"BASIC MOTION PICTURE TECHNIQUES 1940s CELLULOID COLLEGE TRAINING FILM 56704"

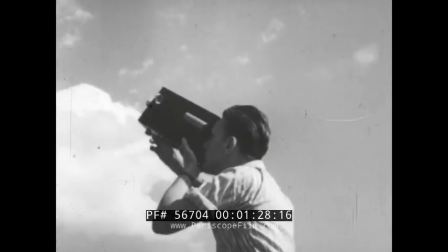This cameraman is panning. Panning is moving the camera this way and that.
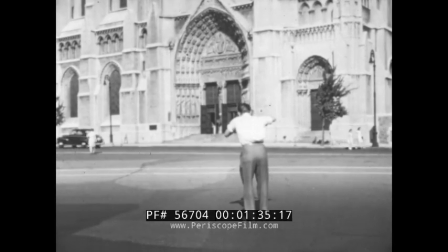Too often, the cameraman pans as the spirit moves him. Lots of fun when taking the picture, but pity the future audience.
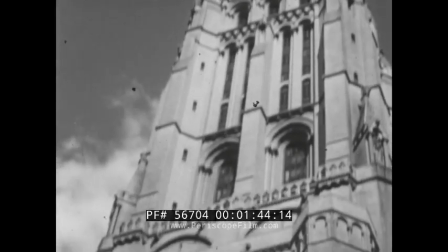The result of excessive panning is usually a confusing conglomeration like this.
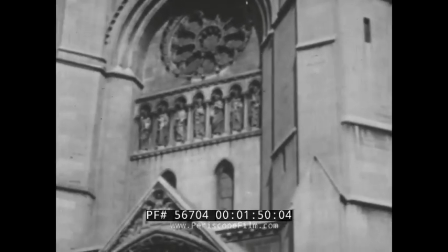Panning is ordinarily prompted by the beginner's desire to show everything too quickly.
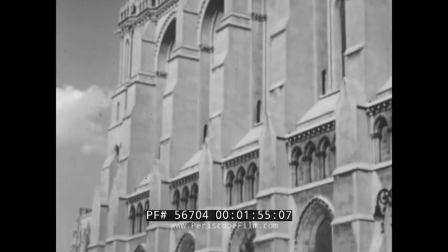Instead of seeing everything, however, the audience doesn't get a good look at anything.
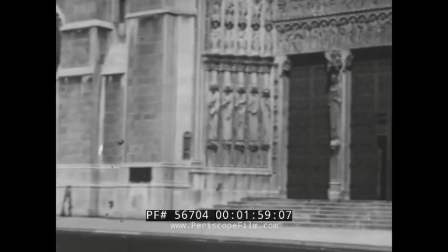Nothing is on the screen long enough or clearly enough.
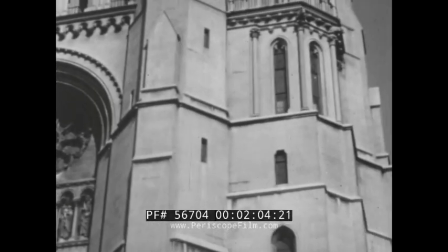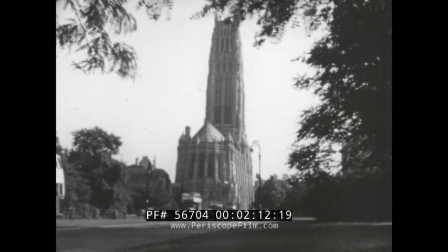If the cameraman would take the same subject in a series of individual shorter scenes from various distances and from different angles,
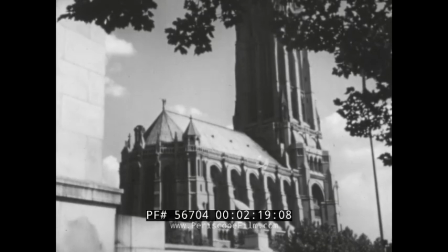the result would be a group of related, sharp, undistorted scenes like these,
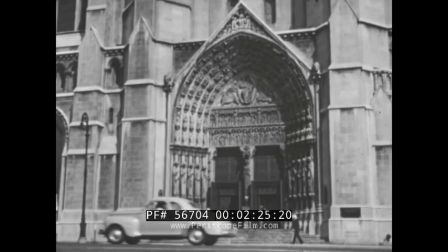which, when combined, give the audience a much more distinct conception of both the subject as a whole and of parts of the subject.
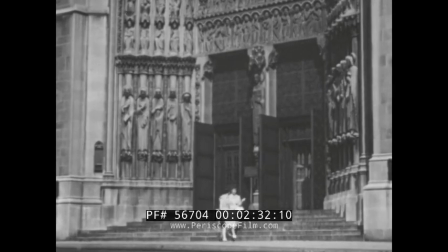Make up your mind that you are not going to pan unless you positively have to.
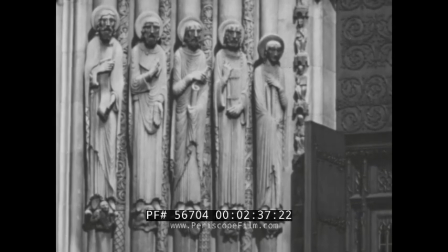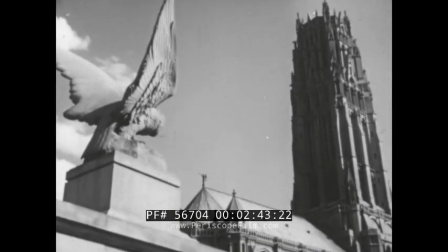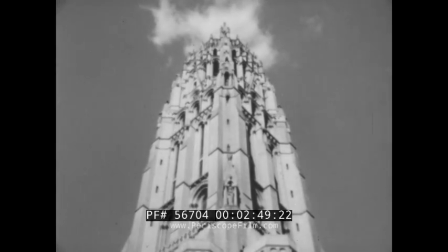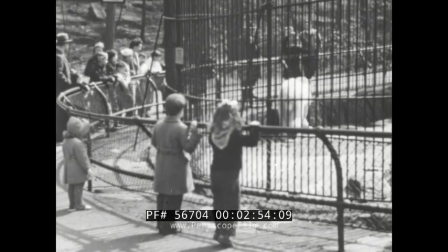You may wonder when panning is permitted.
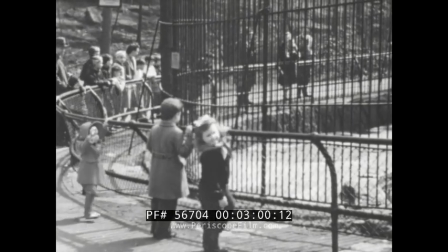Panning is permitted only when the subject you are photographing keeps moving around unpredictably, as in the case of wildlife, sporting events.
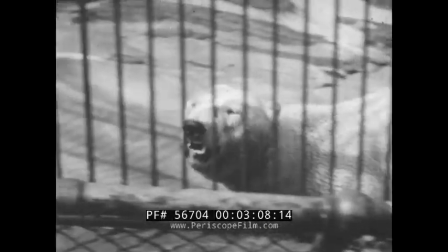Whenever you cannot direct the action, or where taking time out to move your camera would result in missing a vital part of a performance.
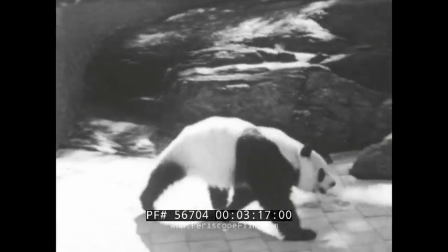To make panning look really professional, keep the subject you are following in the center of the camera's frame as nearly as possible.
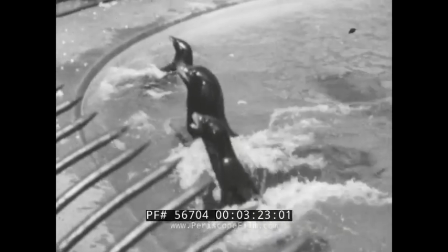Keep moving with the subject. If the subject stops, you stop.
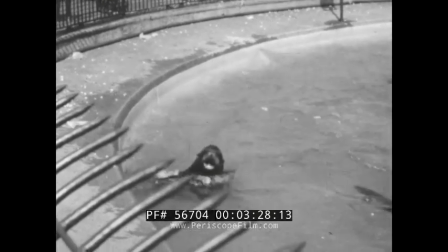If the subject moves in another direction, pan with the subject in that direction.
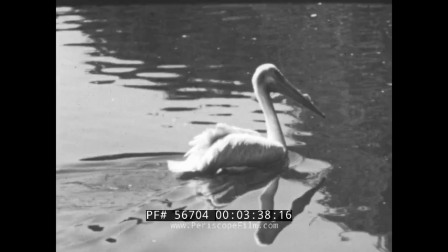However, when the scene is the last in a series of pan shots, permitting the subject to move out of the frame is often very effective.
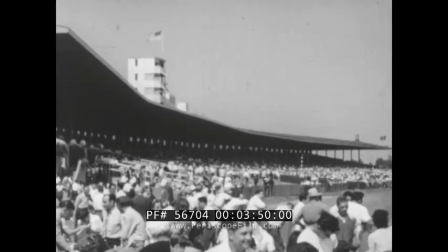If you have trouble following a fast-moving subject, try leading the subject, that is,
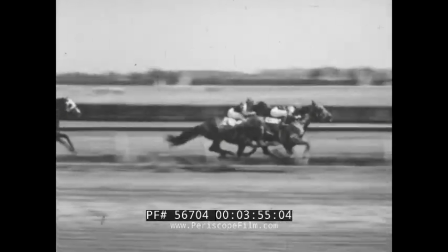keep an extra lot of margin in the finder, on the side toward which the subject is moving.
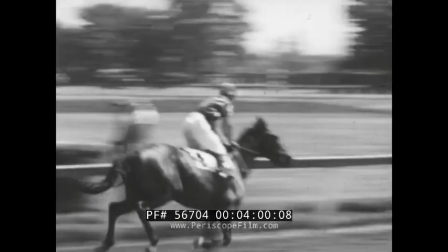Don't ever let the main part of the subject get out of the finder, except when ending a scene.
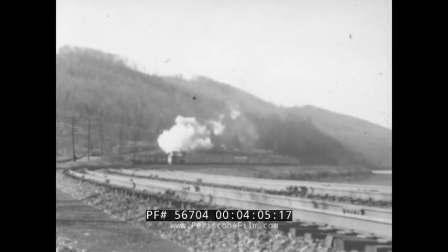Again, we say, don't pan unless you positively have to.
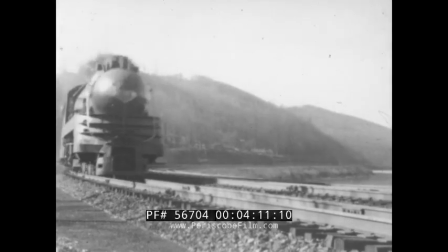Even a shot of a moving object, taken from one good angle, may result in a better and more spectacular scene.
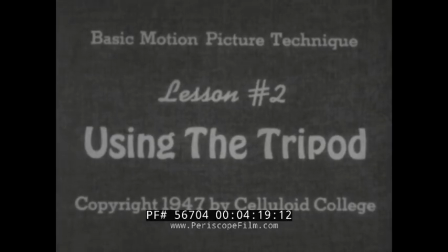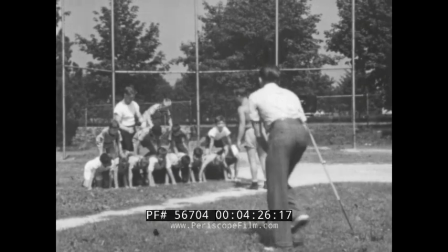Next to panning, failure to use a tripod is the movie novice's greatest mistake.
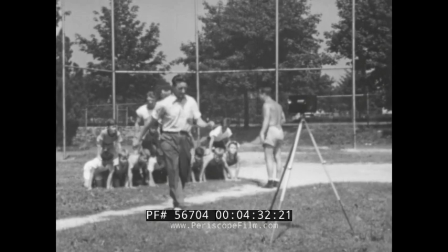By using the tripod, you may select your scene, frame, and study its composition with all the finesse of an artist.
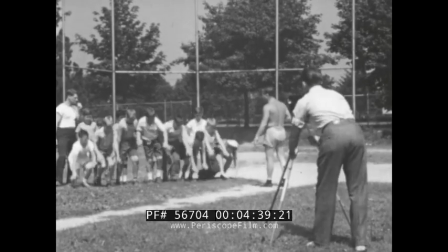No jiggly pictures, no variation of what you meant to get and what you finally got, as is likely when hand-holding.
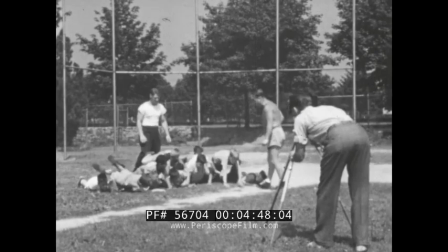But sometimes you'll be taking pictures you'll have no authority to direct, or shooting an action which only happens once.
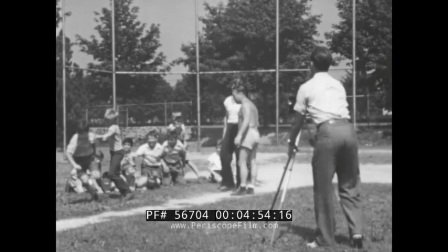Like this good old-fashioned scrap which flared up because one boy fell on another too hard.
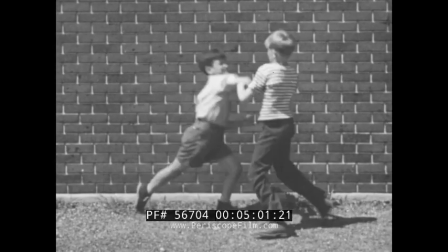A really live-wire cameraman gets right in there to record such priceless schoolboy antics as these, even though the action isn't in the script.
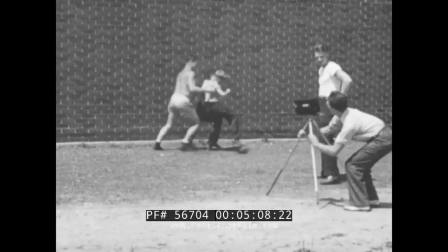It's in just such a moment that the amateur is tempted to throw aside his tripod because he can't get it set up in time.
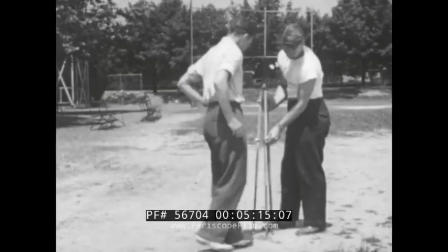Consequently, he loses his picture. If he knew how to handle his tripod, its use would be no problem.
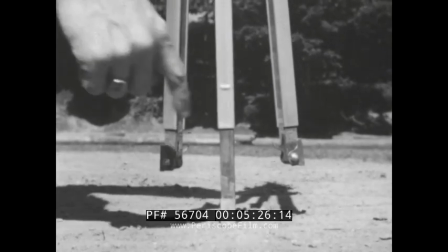Here's a tip worth remembering. Keep the two rear legs the same length as each other.